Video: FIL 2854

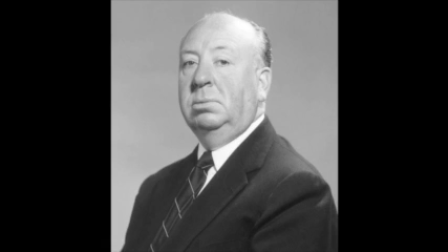(0:04)
Hi everyone, I'm Yvonne Caceres, and the director I chose to investigate is Alfred Hitchcock and his mise-en-scene directorial style. Hitchcock pioneered many techniques in the suspense and psychological thriller genres, which featured strong sexual undertones,
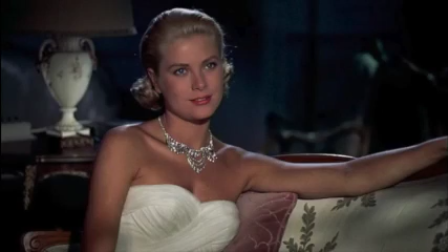(0:22)
frequently featuring a leading handsome man alongside an icy blonde female character who was always beautiful,
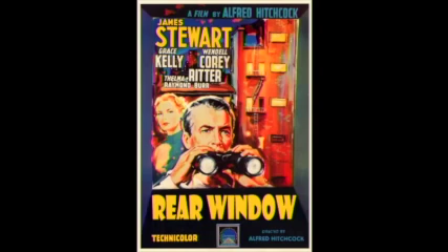(0:29)
voluptuous, and sexy. Hitchcock's most inspired period was from 1950 to 1960,
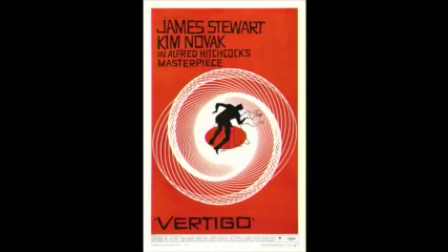(0:36)
when films like Rear Window, Vertigo, The Birds, and of course the infamous Psycho.
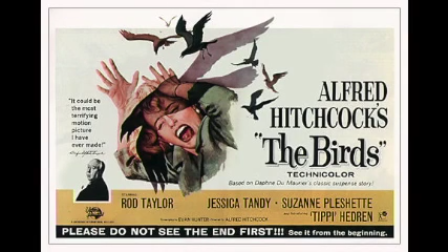(0:42)
He used cinematography to add to the suspense.
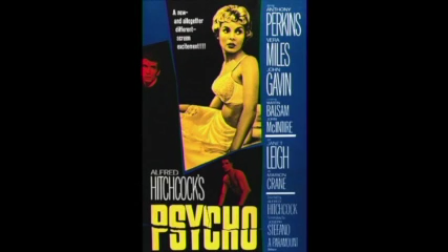(0:45)
He believed that cinemas was a visual medium and that dialogue should only be used when the visuals can't communicate an idea.
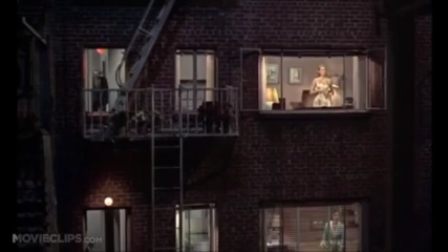(0:54)
In his 1954 film Rear Window, viewers are made to identify with the camera, which moves in a way meant to mimic a person's gaze, forcing viewers to engage in a form of voyeurism.
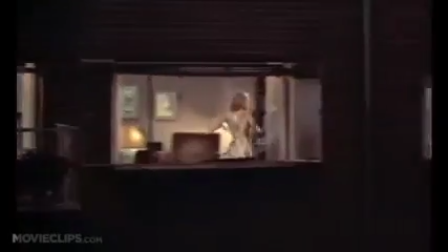(1:06)
He framed shots to manipulate the feelings of the audience and maximize anxiety, fear,
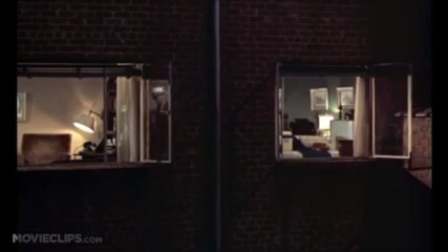(1:12)
or empathy, and used innovative film editing to demonstrate the point of view of the characters.
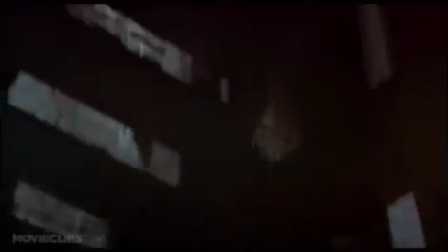(1:19)
He took cinematography to a whole new level when he shot one of the scenes in his 1958 film Vertigo.
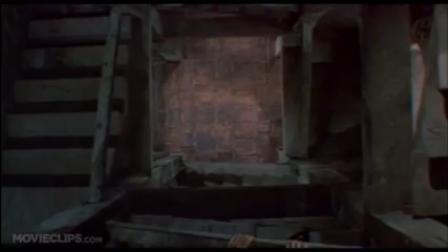(1:26)
Using a dolly zoom, which has now been coined vertigo shot,
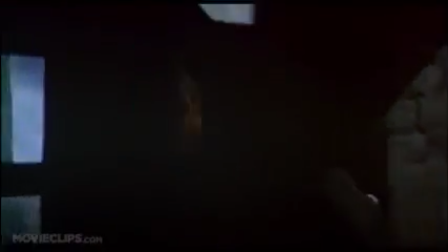(1:30)
it's a movement of the camera on a dolly while changing the focal length of the lens,
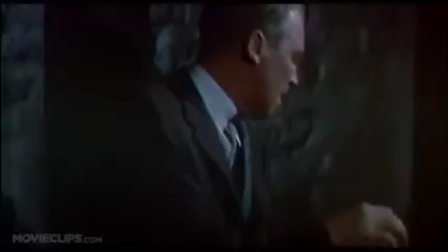(1:36)
like moving the camera physically away or towards the subject while zooming in or out.
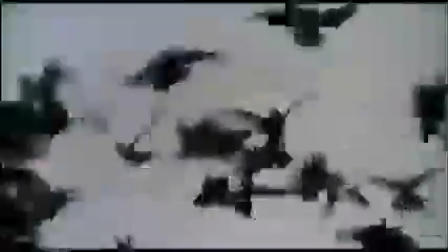(1:43)
Hitchcock certainly had another psychological thriller in his filming of The Birds.
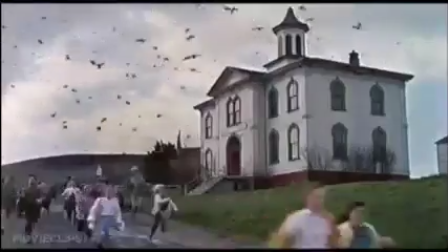(1:47)
He purposefully and wisely avoided giving out any explanation for the avian attacks on Bodega Bay,
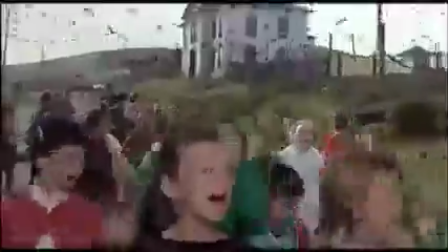(1:54)
making the suspense even harder on the audience.
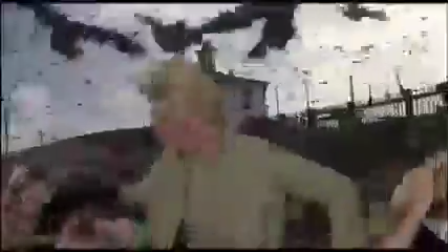(1:57)
In this clip, you'll see both real and fake birds being intermingled seamlessly, attacking helpless schoolchildren.
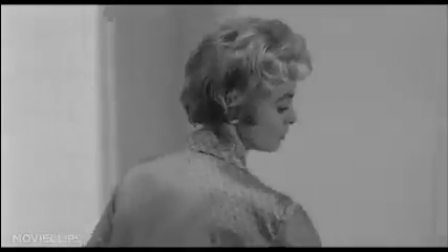(2:05)
I found David Thompson's book, The Moment of Psycho,
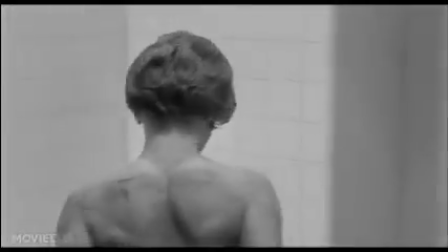(2:09)
interesting when he diagnosed the then film audience with a deeper and darker sickness with the medium Hitchcock used in his movies.
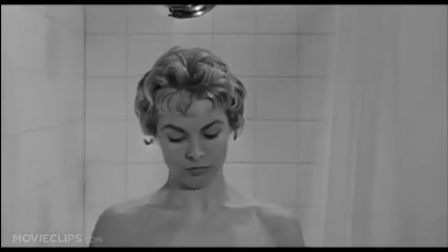(2:17)
Thompson stated that the 1960 film Psycho might be the most excruciatingly skillful film ever made.
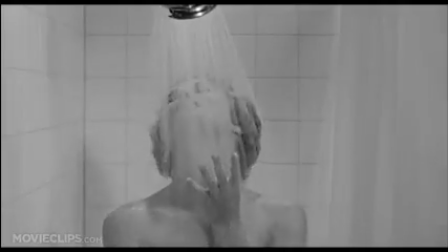(2:24)
Psycho changed cinema, and everyone in the film knew it. But now the subversive secret was out.
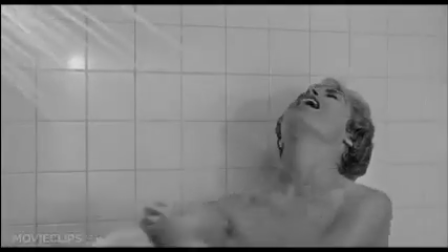(2:32)
This medium was prepared for an outrage in which sex and violence were no longer games, but were in fact everything.
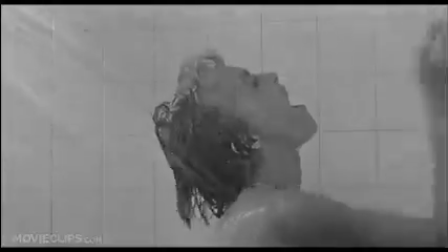(2:40)
Psycho was so blatant that audiences had to laugh at it to avoid the giddy swoon of evil and ordeal.
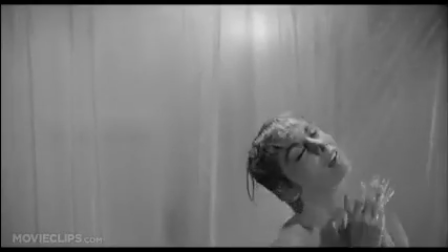(2:47)
The title warned that the central character was a bit of a nut,
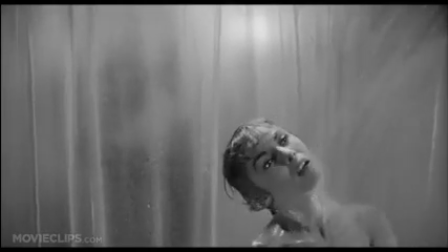(2:50)
but the deeper lesson was that the audience in its self-inflicted experiment with danger might be crazy too.
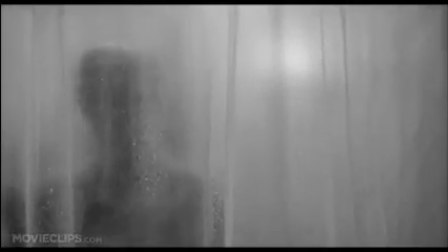(2:58)
Sex and violence were ready to break out, and censorship crumbled like an old lady's parasol.